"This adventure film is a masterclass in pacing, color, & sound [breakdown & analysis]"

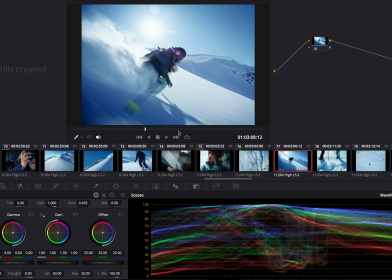(4:08)
But it doesn't look that contrasty. I think they really lifted the midtones and just gave it such a nice balanced look.
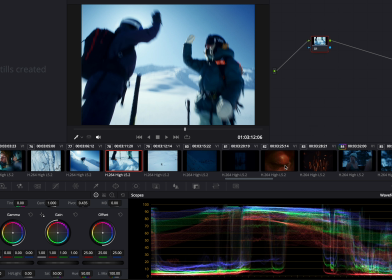(4:15)
So yeah, you can really see they're just using the entire spectrum of light here, but it looks great.
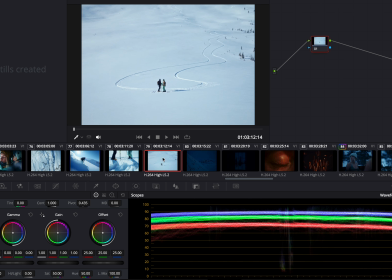(4:20)
Sometimes if your highlights go all the way to 100, it can seem really bright with the image, but these look extremely balanced.
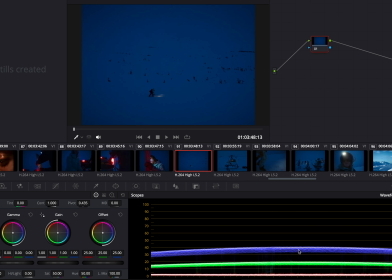(4:26)
Like this shot right here in the dark, it makes sense, but the brightness only goes up to 40 IRE, which is really dark, and it's just a nice combo.
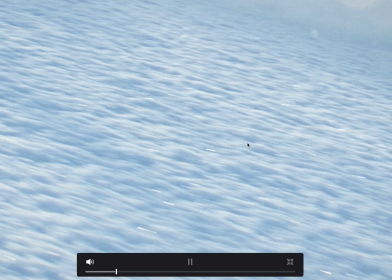(4:34)
It also looks like they added a bit of grain to this image, probably some 35mm emulation to it, but yeah, nothing crazy, just nice images. And while we're here, let's just talk about the skin tones real quick because I always like to analyze them, see what people are doing.
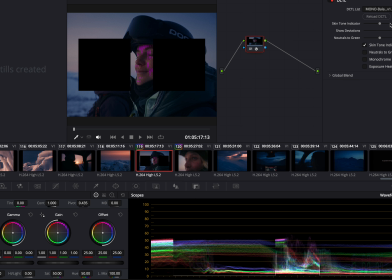(4:48)
So I'm gonna throw on a DCTL to this shot to look at this skin tone, and you can see that this is showing me it's very magenta, which, you know, usually you try and balance your skin tones out or you wanna match them to the environment, but here obviously it's sunset, so very magenta skin tones, but it looks so beautiful.
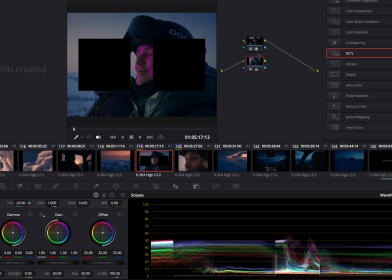(5:04)
I mean, when you turn this off, it's just a stunning shot. If we tried to correct this, for instance, by adding a little bit of green to it and then turning that off,
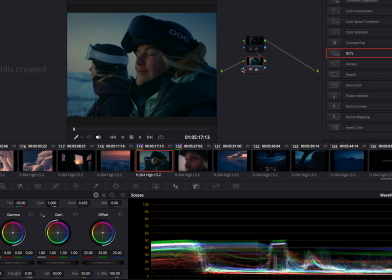(5:12)
like, the skin tones are technically balanced now, but it just doesn't look as good as when it's all magenta.
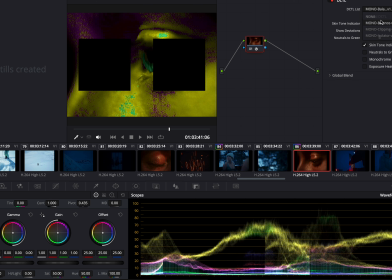(5:17)
Let's look at the skin tones one more time for this inside shot, and if I turn on the DCTL, you can see that it is very yellow, which means that they're accurate skin tones, even though it's pretty warm. So they do have a mixture of less realistic skin tones and realistic skin tones. It's really just the environment you're in, right? Like if you don't have white light, the skin tones aren't gonna be the exact tone that skin should be, so you gotta match it and make it look realistic, and I think the colorists did a fantastic job here.
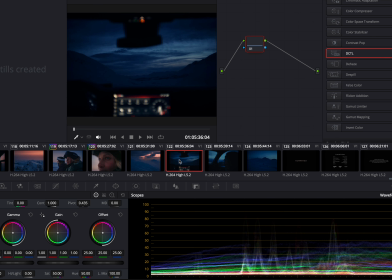(5:42)
So really the main color scheme in this short film is blue and magenta, and you can really see those colors play out in most of these shots here. So next up, I want to talk about the cinematography of this piece, which in conjunction with the sound design and color grade is just so dang tasty.
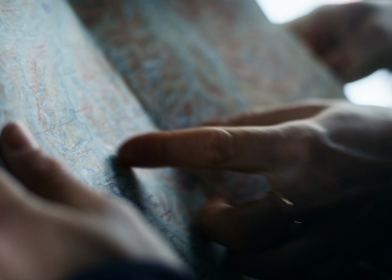It was shot by Christopher Clark on the red V Raptor, and they used Olympus OM vintage lenses that were rehoused, I believe, but I think it was a great choice.
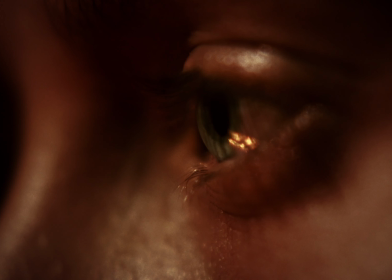(6:12)
The image is sharp, but it has a little bit of a softened feeling due to the vintage glass, which I always love.
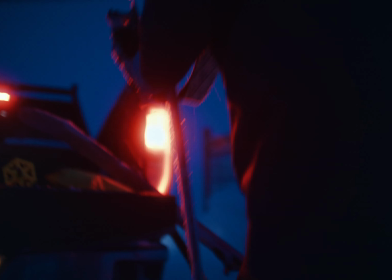(6:17)
You know I'm a sucker for that, so I think it looks fantastic.
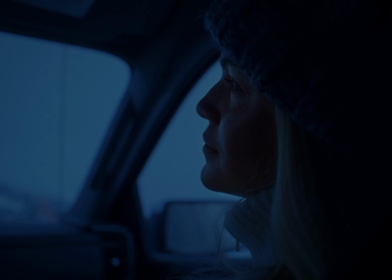(6:20)
And I believe they said they had a range from 18 to 200 millimeters or something like that on the Olympus OM, so lots of versatility in terms of lenses. So I think my biggest takeaway in terms of cinematography when looking at this film is just the combination of slow motion and fast motion. They shot some really slow motion sequences on the red that almost look like 400, 500 frames per second.
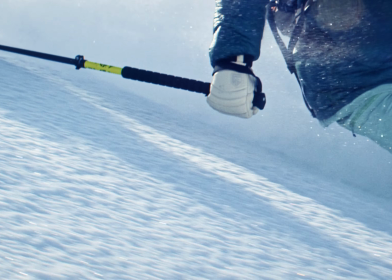(6:45)
I don't know exactly what it shoots, but just such beautiful moments,
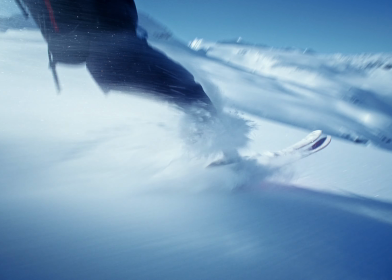(6:48)
and that in conjunction with super fast paced motion blurry shots that are handheld and kind of jerky looks so great. It's just a nice contrast where you have that fast and slow, and I think it looked really great in this film. And it's also just a great combination of shot types. So you have your wide shots, mediums, close-ups. You just got to remember to get all of those, and then in editing, you're able to pair them together into something that makes sense. And they also use some other different strategies, like some wider shots, some low-angle stuff, maybe some Dutch angle, I don't know, but pretty great.
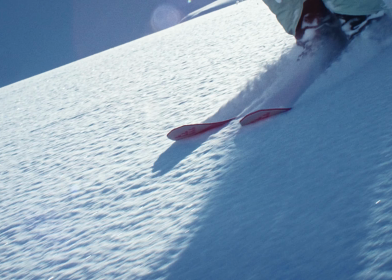(7:18)
Some of these shots honestly just blew me away. Like the one with the ski slicing through the snow in slow motion is just so breathtaking.
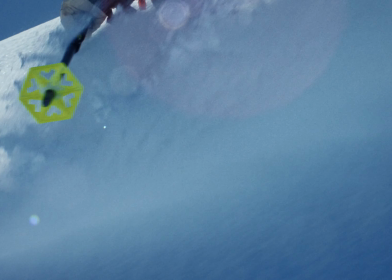(7:25)
And personally, I know how hard it is to shoot in these environments because I do a decent amount of stuff like that, and it's definitely not easy, so big time kudos to the cinematographer.
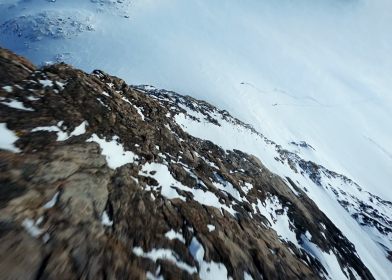(7:34)
This FPV shot is one of the coolest I've seen, coming down over the mountain straight into the skiers from the top down.
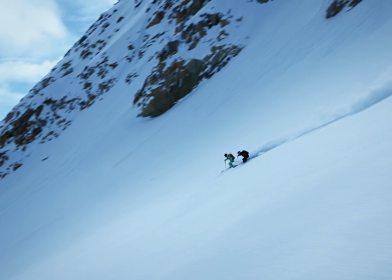(7:40)
It's like, oh my God. And then it cuts from here to a little bit of a close-up, and then you have this super cool lower angle drone shot of the two of them making matching turns. It's like, come on, so cool. Something I'm also a really big fan of with the cinematography in this piece is the use of particulates. So basically anything on your screen that abstracts it. So flaring, and then also just water particles.
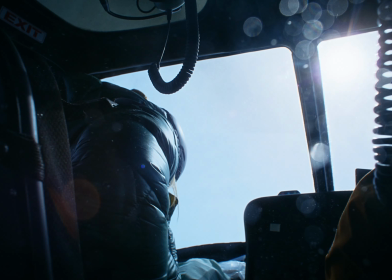(8:01)
And so you can see in a shot like this, like all this texture that it adds to the screen is just so nice. Like, oh my God. I mean, I don't know if I'm just a sucker for that, but I think it looks beautiful. And then lastly, we just got to talk about the editing because they did something pretty sweet here.